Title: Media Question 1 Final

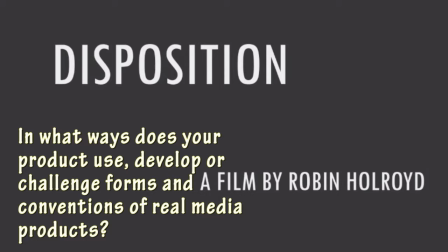In what ways does your product use, develop or challenge forms and conventions of real media products? My film is categorised in the genre crime and thriller, and throughout my film I have included many media conventions to prove this.
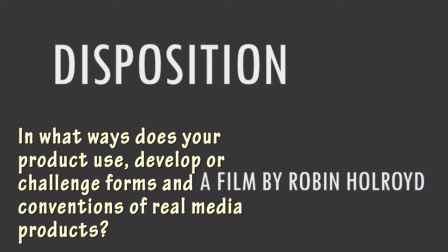In the first scene of my film, beginning, we see straight away a knife covered in a dark substance which is blood.
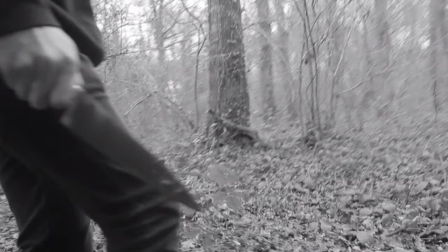This straight away tells the audience that some kind of murder has taken place. With the voiceover over the top, for example, Michael Sadler, accused of murder, this tells the audience that the genre of the film is going to be crime, paired with the images that are also playing at the same time.
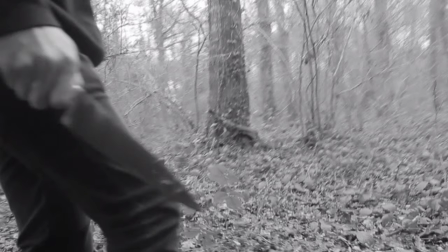This will indicate to the audience that the film will be a crime film, which will be also categorised as a thriller.
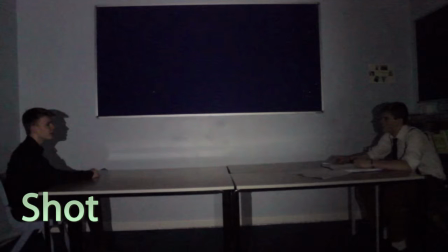Shot. To drill in the fact that my film has a crime element, I have included a lengthy interrogation scene. One of my very first scenes is a side-on long shot of both characters with a big gap between them. This gap is filled in with a long table. This shows the distance between them.
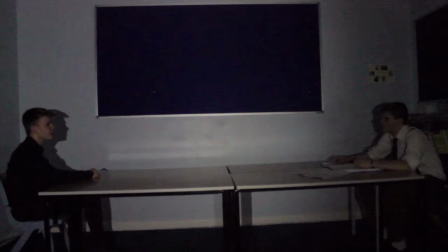This can also be represented as either side of the justice system, showing the murderer on one side and the interrogator on the other side.
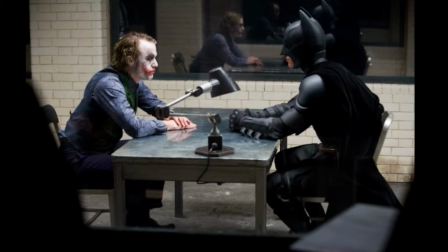I have watched many films of this genre before making my film, one of which was The Dark Knight. In this film there was an interrogation scene which consists of two people on either side of the shot, one of which is good and one bad.
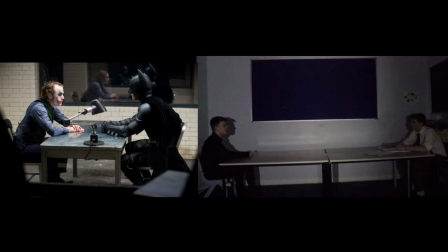In this scene I chose to almost recreate it in my piece because it really showed the difference between good and bad.
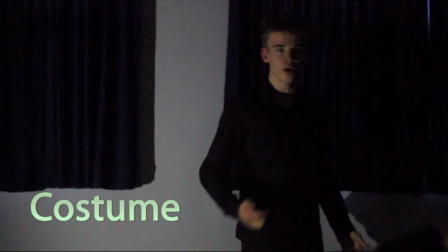Costume. In my interrogation scene, my murderer is wearing complete black. I did this to show that my character is bad. My character is wearing a black, smart shirt. This is to show that my main character is intellectual and a wealthy person. But the colour of the shirt shows the darkness of the character.
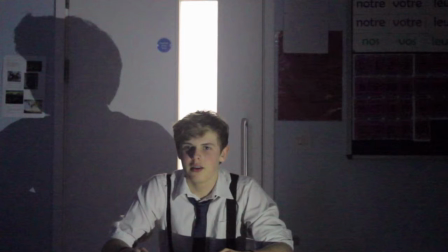Also within my film, I have a smart dressed character as my police interrogator, who has a white shirt and braces on. I have done this because it shows which character is the good person in this scene, especially when compared to someone in black.
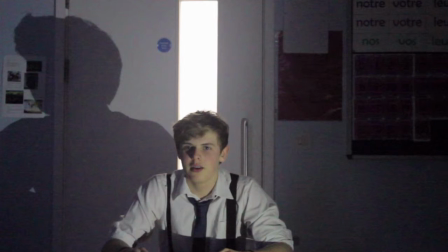It shows the purity and how this character is good. The technique I have used is in many scenes.
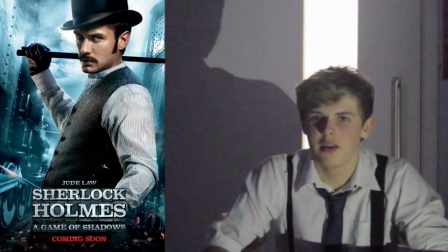For example, in the Sherlock Holmes films, Jude Law wears a white shirt and tie throughout the film.
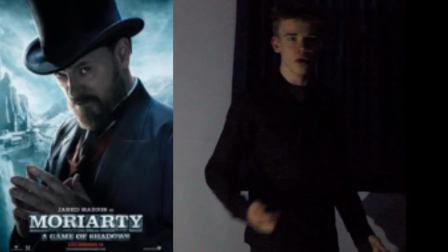This contrasts to the villain Jared Harris, who wears a black suit throughout the film, so I chose to take this as an idea to use in my piece, and I think it helped the audience tell who was who.
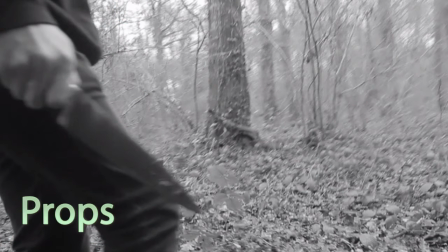In my film, the first thing you will see is a knife covered in blood. This is the most iconic prop in my film because it straight away tells the audience what my film will be about and what it will contain. The reason why I chose the knife is because it's the best weapon which could be displayed in the film,
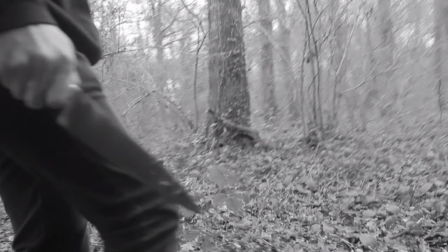especially when it comes to the flashbacks, as it is a very close combat and could be broken down, unlike if I chose a gun. I also chose to put blood on the knife. I did this because I wanted to emphasise what had just happened. It also creates an element of mystery and the audience doesn't know who's been attacked or why they have been attacked.
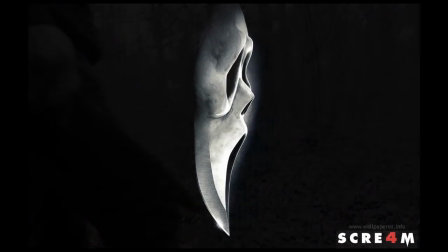I got the idea of using a knife from the Scream trilogy.
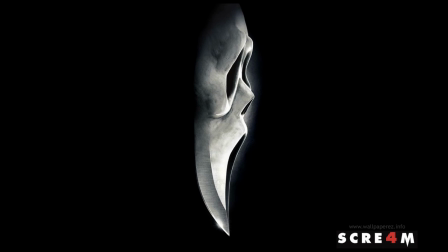In the films, it is very much a crime thriller, which uses a masked man with a knife. The knife is so iconic within the Scream trilogy, and it went even as far as putting it on the front cover, and even the poster, because it was so vital to the storyline, so I chose to do a similar thing with my film and use the iconic knife.